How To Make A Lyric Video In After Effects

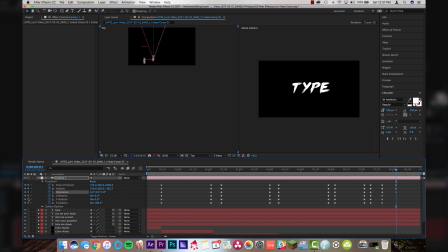500s
Set your keyframes, and then push in again. All right, so now we've done all of our camera movements for the lyrics. We're feeling pretty good about this so far. The last thing that we're going to want to do with the camera is highlight all of our keyframes.
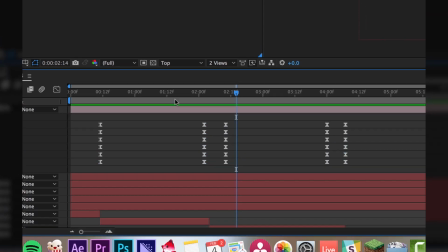515s
Right-click on them, go to Keyframe Assistant, and set it to Easy Ease. and basically what that's gonna do is it's gonna smooth out all of the camera movements across your composition.
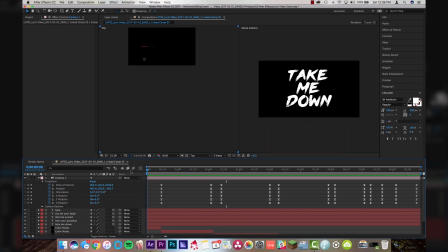524s
So let's check out what we have. Nice, I'm feeling pretty good about this. So now what we can do is we can come in and we can actually readjust our text to be in the center of our camera frame because as you animate the camera,
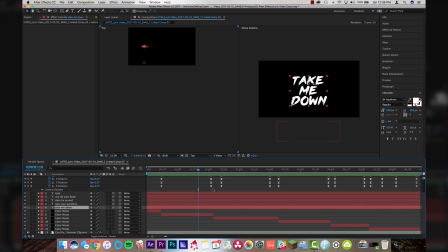543s
some weird things start happening but that's why we did it this way because now I can take my, take me down and I can just move it directly into the center. There you go, into your paradise. It looks okay, maybe we can just move this up a little bit.
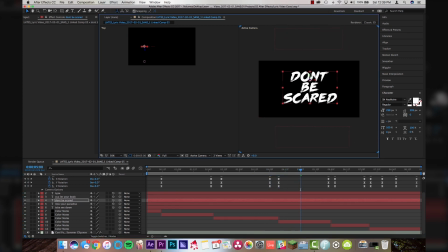561s
All right. Don't be scared. Maybe we can move this down just a little. All right, because I'm your body, we'll just move it over. So basically what we're doing is we're just correcting all the little mistakes that came from animating the camera. And type will leave the same.
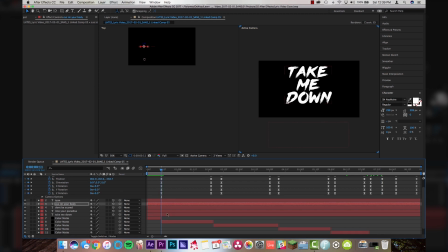576s
And now what I can do is I can actually start coming in here and I can start animating my text in at the same time.
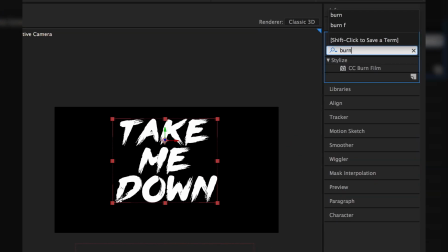582s
So I'm going to come up to my effects and presets. I'm going to type in burn, drop in CC burn film right on take me down.
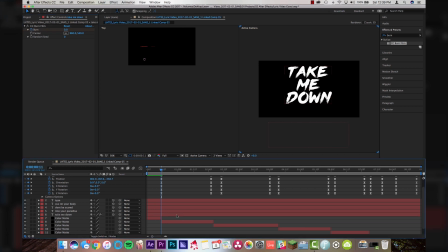589s
And here's my parameters up here in the top left. I'm gonna set my keyframe for burn, click on my layer, hit U on the keyboard, it will show you all your keyframe parameters. And I want it to be fully in right there. Come back to my first keyframe and I'm gonna crank this up to 100 and now check this out, it'll start to burn out the text like an old film reel or something.
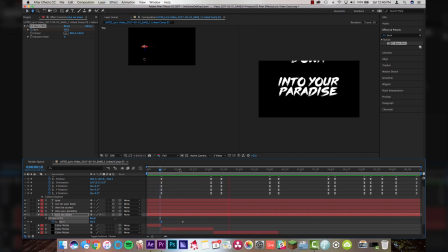609s
So now when I play this, so now if you wanted to, you can literally do that exact same thing for everything. And the cool thing about After Effects is if I click on the take me down layer and I I go up to CCBurnFilm and I copy that.
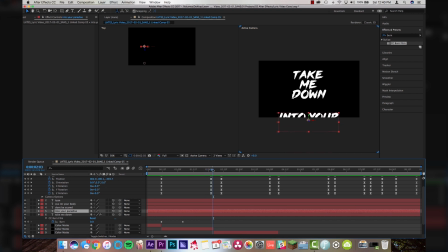623s
Now, wherever my playhead is, on any other layer, if I paste it, it'll do the exact same keyframes in the exact same amount of time. So I'm gonna paste this onto Into Your Paradise, and you'll see that it starts to animate in right there. And if you wanted to do Don't Be Scared as well, if you wanted just to keep this kind of theme going for all your text, you can do that as well.
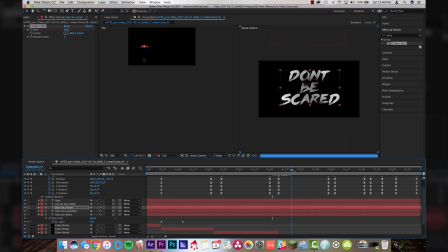643s
Don't be scared, it will animate in. So we'll do it for all of them just to keep it consistent. Maybe we'll leave type no animation since it's off screen. Alright guys, looking pretty good so far.
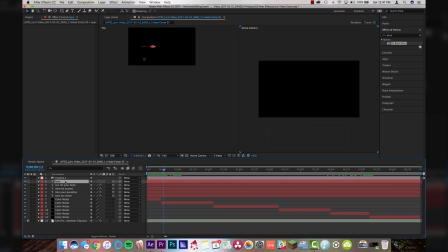654s
Now the last thing that we're going to do is we're going to highlight all of our text layers again and we're going to click
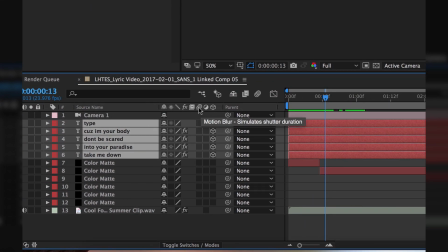659s
on this little box right here with these like three little circles that look like they're moving and that's After Effects motion blur. So I'm going to turn on the motion blur for all the layers and it won't do anything until you turn on motion blur for your comp which is this little button up here.
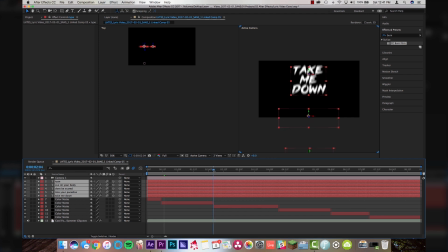671s
So now when the camera starts moving it actually blurs the text out to make it look like it's moving with the camera. If I were to turn the motion blur off, it actually just looks like stark text and is very boring. So we want the text to move with the camera. All right, so let's see what we've got.
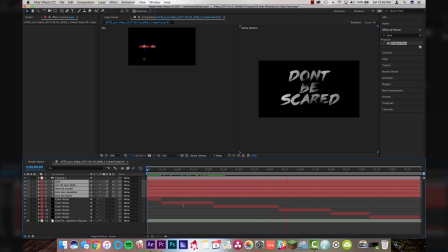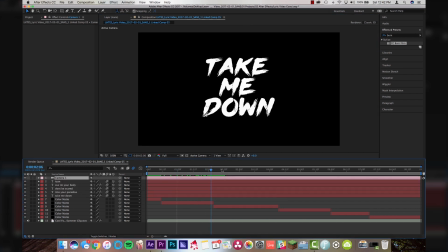693s
Nice, that's looking pretty good. I'm actually going to switch back over to one view. One of the more advanced things in After Effects, and I feel like I'm going to do an entire video on this later.
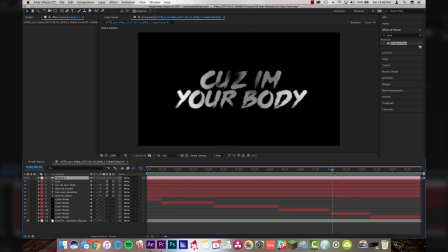701s
So if we look at the camera movement because I'm your body, it's kind of like, it doesn't look very smooth, right?
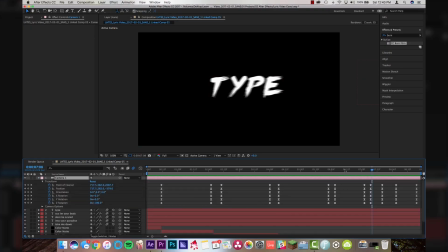709s
So if we come up here to our camera, and we know that these keyframes right here are because I'm your body,
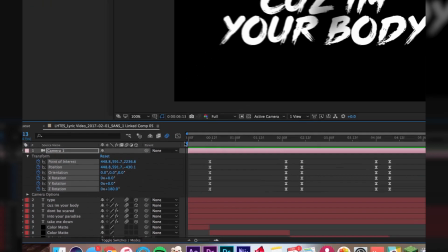716s
what I can do is I can highlight those keyframes, come over to this thing up here next to the motion blur icon called the graph editor,
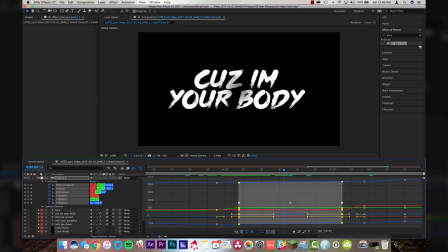722s
and it will show you a breakdown of all of your keyframes and how they look and how they feel inside of After Effects. And you can adjust all these parameters individually yourself. While this is a much more advanced technique, and I don't really feel like getting into it for today's video. This is a thing that I will quickly, quickly touch on, but I will do a video about this later.